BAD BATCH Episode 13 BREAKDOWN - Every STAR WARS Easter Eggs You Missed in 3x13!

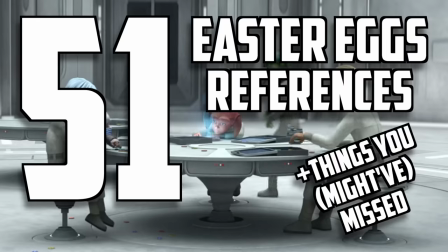0s
Hey, welcome back to Screen Crush, I'm Ryan Airy, and this is all of the Easter eggs, references, and little things you might have missed in The Bad Batch, episode 13, Into the Breach.
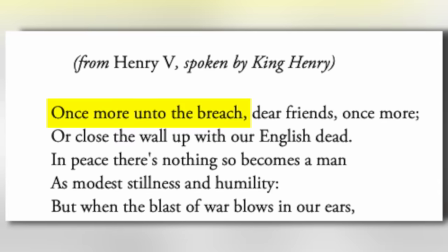6s
So, that title might sound familiar because it's from Act 3, Scene 1 of Shakespeare's Henry V. When the king is leading his troops against the French port of Harfleur, they're beaten back.
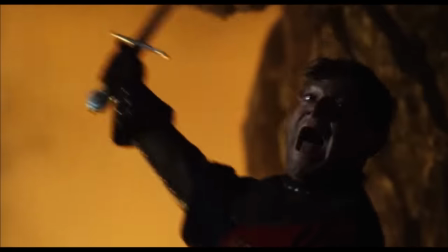15s
But then he rallies the troops and proclaims...
Once more into the breach, dear friend!
Okay, so what's a breach? Well, a breach is like a gap in the wall. Into the breach has also become an idiom for whenever somebody steps in to solve a problem. Oh, like, the work toilet is clogged, and once more into the breach, person goes. Exactly.
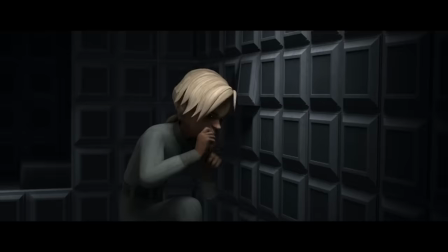32s
And in this episode, I think the title means a couple of things. One, Omega is literally entering a gap in the wall in her room.
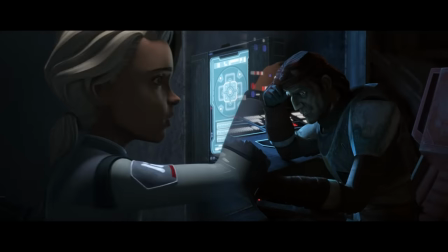38s
But also, both she and the rest of the Bad Batch are once again repeating story beats from earlier in the season, trying to escape Mount Tantis and trying to find Mount Tantis.
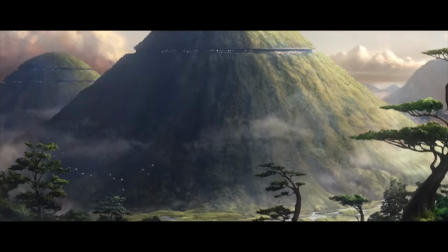46s
Hence, once more into the breach. As soon as we see Mount Tantis, the Kiner's machine score hits us right away.
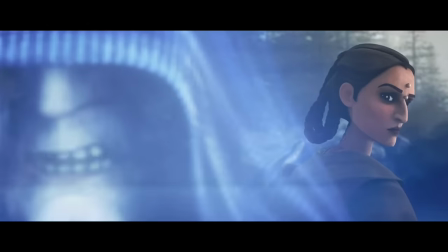55s
now we've pointed out how this mechanical theme goes all the way back to the first episode when the control chips made the clones execute order 66 shout out to
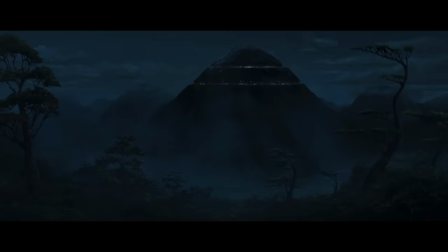63s
this excellent video on habrick's youtube channel for that observation but that theme keeps being repeated whenever we go to mount tantus because tantus is
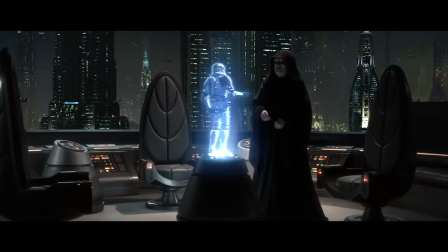70s
actually the end result of what order 66 began order 66 stripped
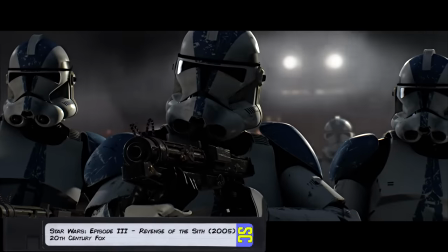75s
away the clones freedom and reduced their entire existence to one phrase good soldiers
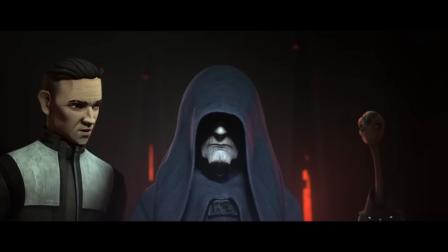80s
This showed how the Emperor, and by extension the Empire, did not see them as people.
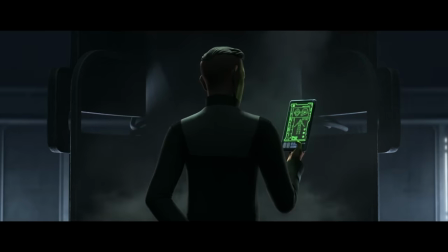85s
The Empire sees clones as products. At Tantus, the Empire is trying to replicate life so they can use it as an industrialized product.
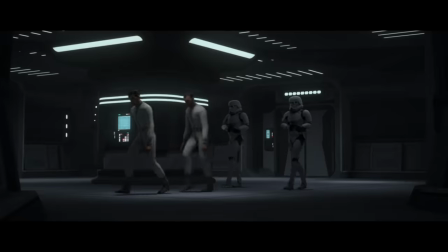93s
It's why everything on Tantus is always uniform, it's in boxes, and why the theme here is so mechanical.
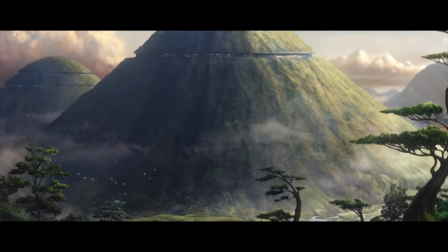101s
We begin at the base of the mountain, and you know what? I never noticed that there's actually at least two of these mountains.
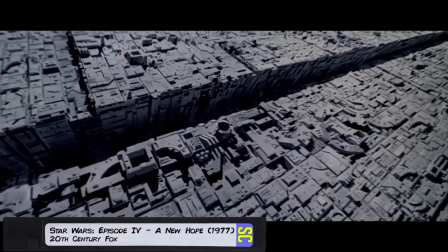106s
Also, the rings carved into the mountain faces resemble the trenches in the Death Star. Now, an interesting story here.
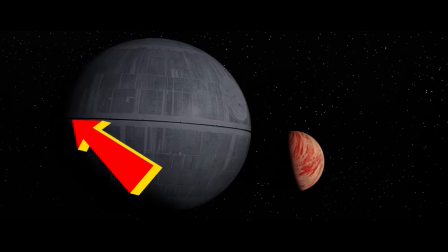112s
The Death Star trench was actually a mistake. The bottle split in the center and gave us one of the all-time greatest action climaxes in cinema. But the Death Star's ring also marked it as something unnatural.
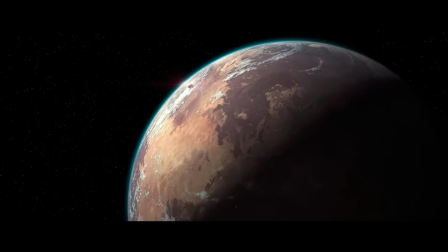122s
It was the Empire's attempt to take something natural, a celestial body, and replicate it as a machine designed for war.
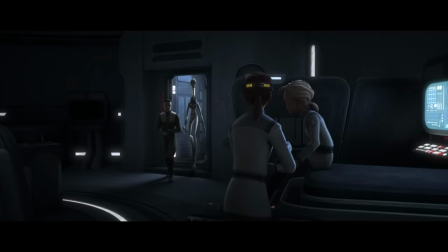128s
And that's also what Mount Tantis is, a natural earthwork that houses an unnatural practice, creating force-sensitive clones.
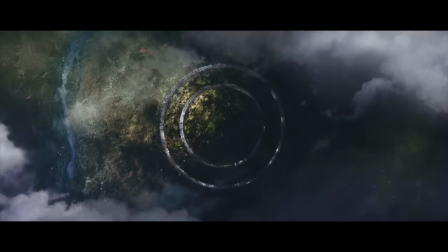135s
And the episode even shows us this idea visually later in the episode. We see Mount Tantus' rings from above, showing us a circle within a circle.
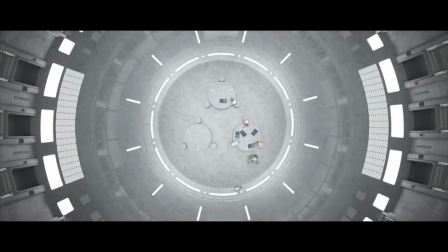143s
And then we cut to within those rings at the child prison, where the tables also create circles within circles.
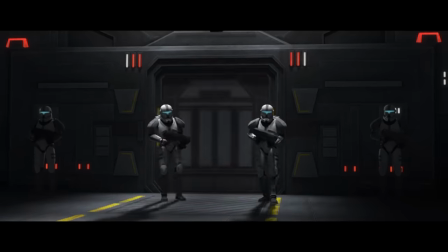149s
It's subtly showing us the many layers of security that Omega will have to escape through to be free. Oh, I see. That reminds me of something my mother said when I was just a pup. She would say, namaste, dog. Oh my god, guys, these kids are bleeding me dry. Why are you wearing a trash bag today? Ah, the kids started school, they need clothes, new shoes, tooth fairy dues, I'm broke, man. Hey, are you guys hiring? Ooh. Well, yeah, I mean, you know. We kind of already just have me and Doug, we like the dynamic a lot. I mean, like, if you need money, then you should start, like, a real career, like being a back-end web developer. Well, I don't know anything about computers, except how to play RPGs. Complete quests, get XP, level up, you know. Well, hold on, that's the beauty of it, because you can get into back-end web development with Boot.Dev.
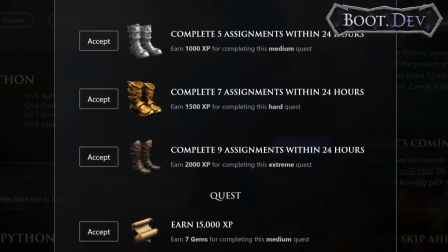191s
They're the sponsor of this video. Boot.dev is built like a captivating RPG game, but to win, you have to learn code.
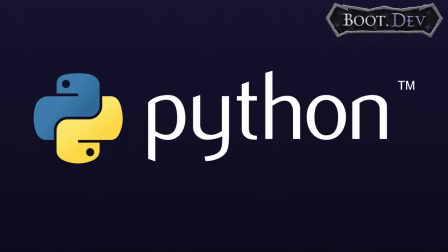197s
You learn backend web development from start to finish in the Python and Go programming languages. You see, the trick to learning is to make sure that you are never bored, which is why Boot.dev's RPG platform is perfect.
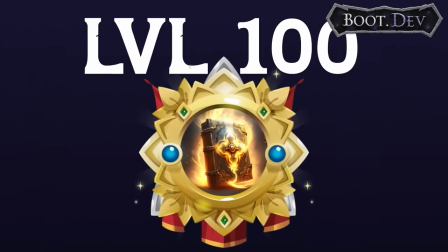207s
You level up, gain XP, all while writing a ton of code. Because getting your hands on the keyboard and shipping projects is the only way to really learn.
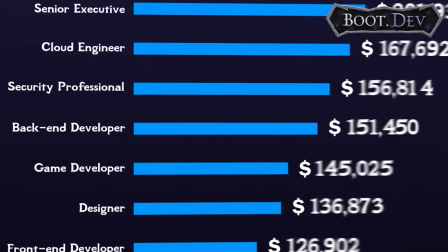214s
I mean, dude, look, according to Stack Overflow, the median salary for backend web developers in the United States in 2023 was over $100,000. dollars. Over $100,000? That buys a lot of tiny puppet shoes. And if you ever get stuck, it's okay.
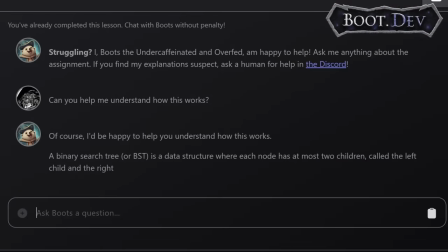228s
There is a bear wizard named Boots that helps you with your lessons instead of just giving you the answers. Plus the boot.dev discord community is very active. And I know you're going to love this. They know that not everyone can necessarily afford a membership.
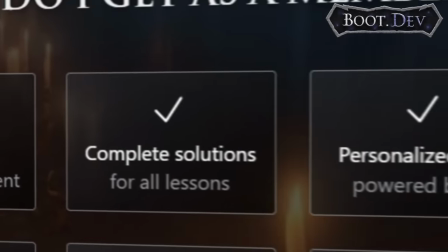239s
So you can read and watch the lessons in guest mode, but a paid membership unlocks the game and the interactivity.
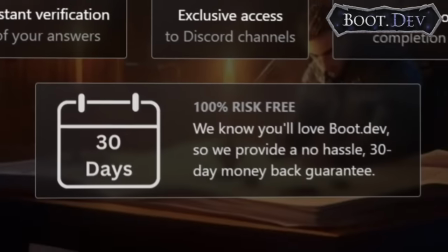245s
Plus, they offer a 30-day money-back guarantee.